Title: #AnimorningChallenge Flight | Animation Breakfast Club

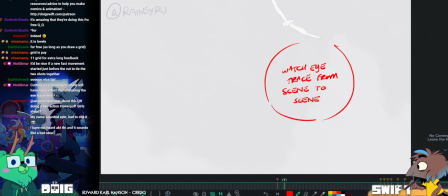[36:53]
Okay. Cool. So I think you just write that down.
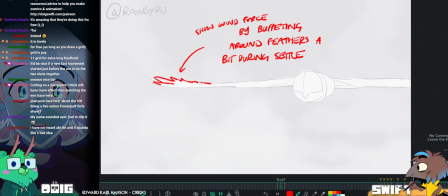[36:59]
And this isn't, don't take this as positional data, this is pose data right now.
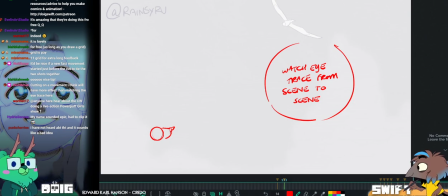[37:08]
I'm kind of giving you a note on.
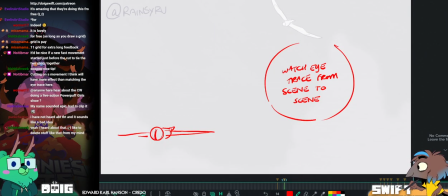[37:15]
So either start more level like this in this shot and give it half a second.
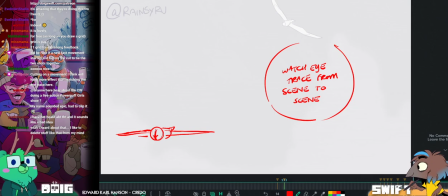[37:21]
Doop, doop, doop. Them traveling in this direction.
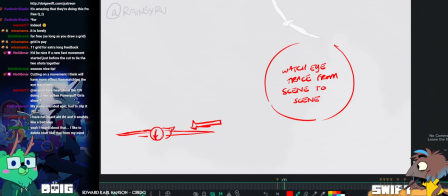[37:29]
Look at that arrow. Terrible.
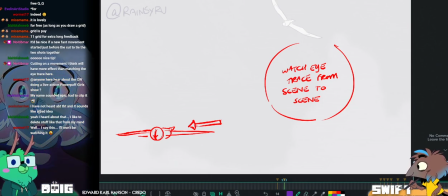[37:40]
Let me give this its own little section over here.
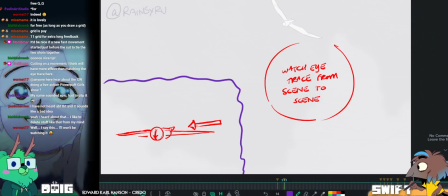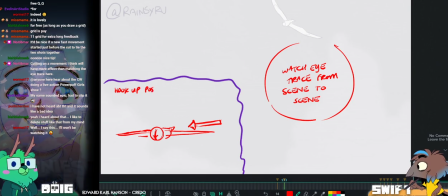[37:48]
Hook up position. Otherwise you're not sure if you're cutting to it straight after or if
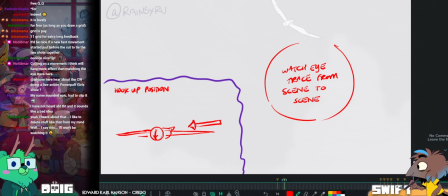[37:57]
you're maybe cutting to a different owl or cutting to the owl like 10 minutes later. Previous shot.
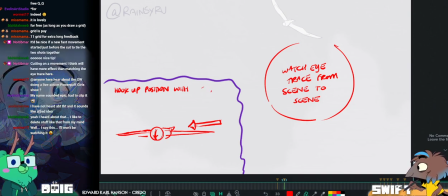[38:12]
Sometimes it doesn't let me sometimes it does not let me write. Hold on. You should try the left instead.
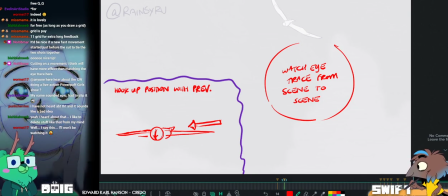[38:21]
Aha! Aha! Previous shot.
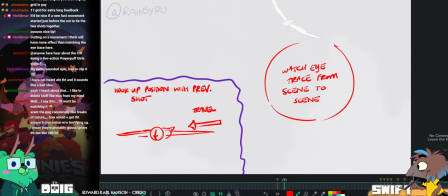[38:30]
Travel right to left.
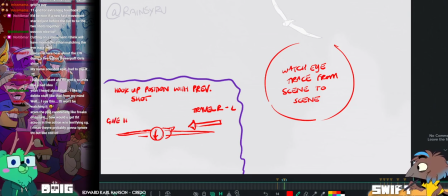[38:41]
Give it half a sec.
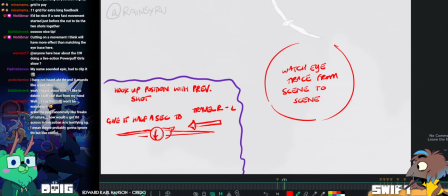[38:47]
To register. I don't even need to cross my my A's.
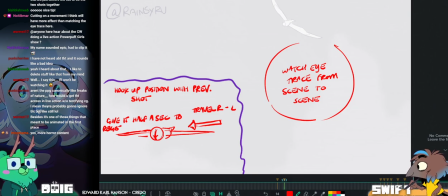[38:54]
It's not like any other shape in the alphabet has a upward triangle like that.
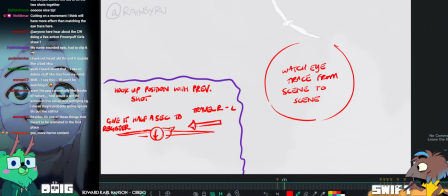[38:59]
Could just do a little triangle and that'd be fine. Or end previous shot.
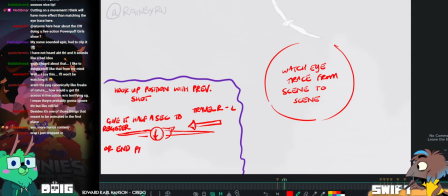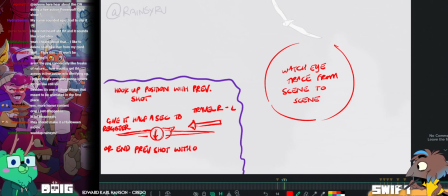[39:18]
With owl starting to turn.
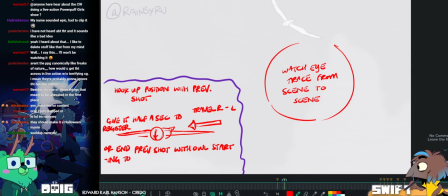[39:26]
Oh, cool. India Stack Oven in the chat is the animator for this, Rain Sairu.
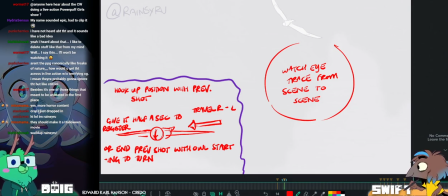[39:32]
Oh, Stack Oven! Yeah. Yo, hey! This is beautiful.
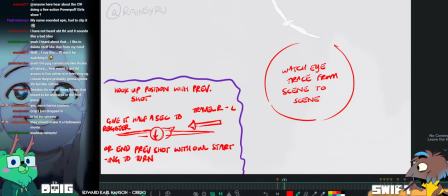[39:37]
Awesome work. I was just giving the note that between these two scenes here,
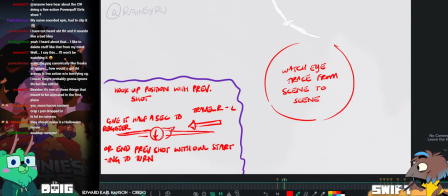[39:46]
I feel like the two could be hooked up a bit better. Both in terms of the eye trace,
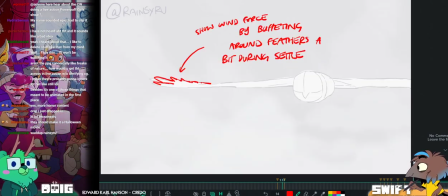[39:53]
making sure the character's in a similar place in screen so that your eye's naturally in the right position to continue watching their movement,
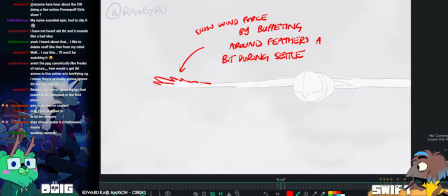[40:00]
and also in terms of the character posing. So either finishing this shot with the owl starting to turn,
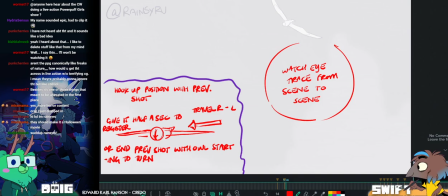[40:08]
so it hooks up to the position at the beginning of this shot as it's swooping around,
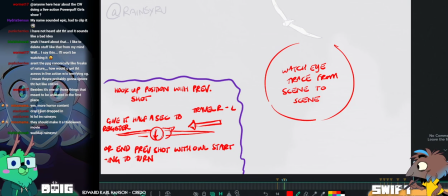[40:13]
or hooking up the pose from the end of this shot into the beginning of this shot,
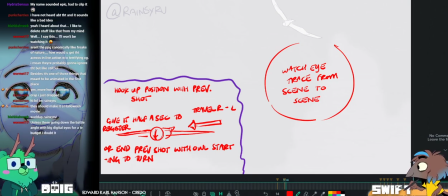[40:18]
where you give it like an extra half second for the owl to continue travelling right to left across screen before it starts turning and swooping down.
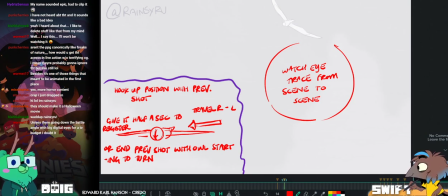[40:29]
Let's see. Owl starting to turn
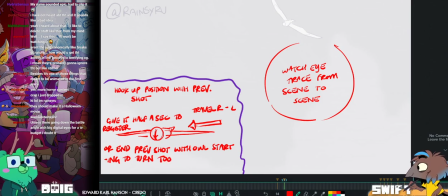[40:37]
to hook into start position.
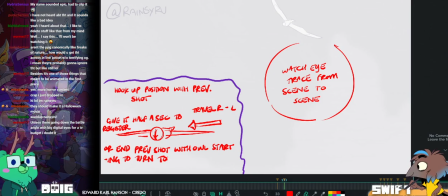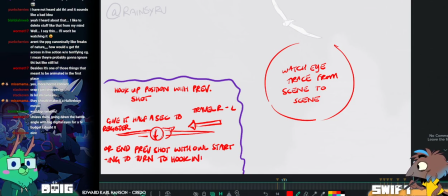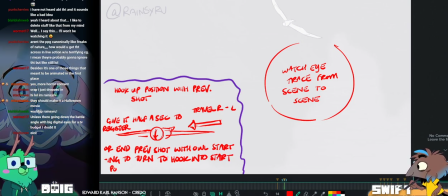[40:50]
They said OICC. Oicy.
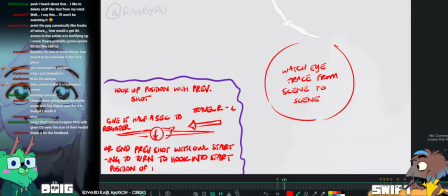There you go.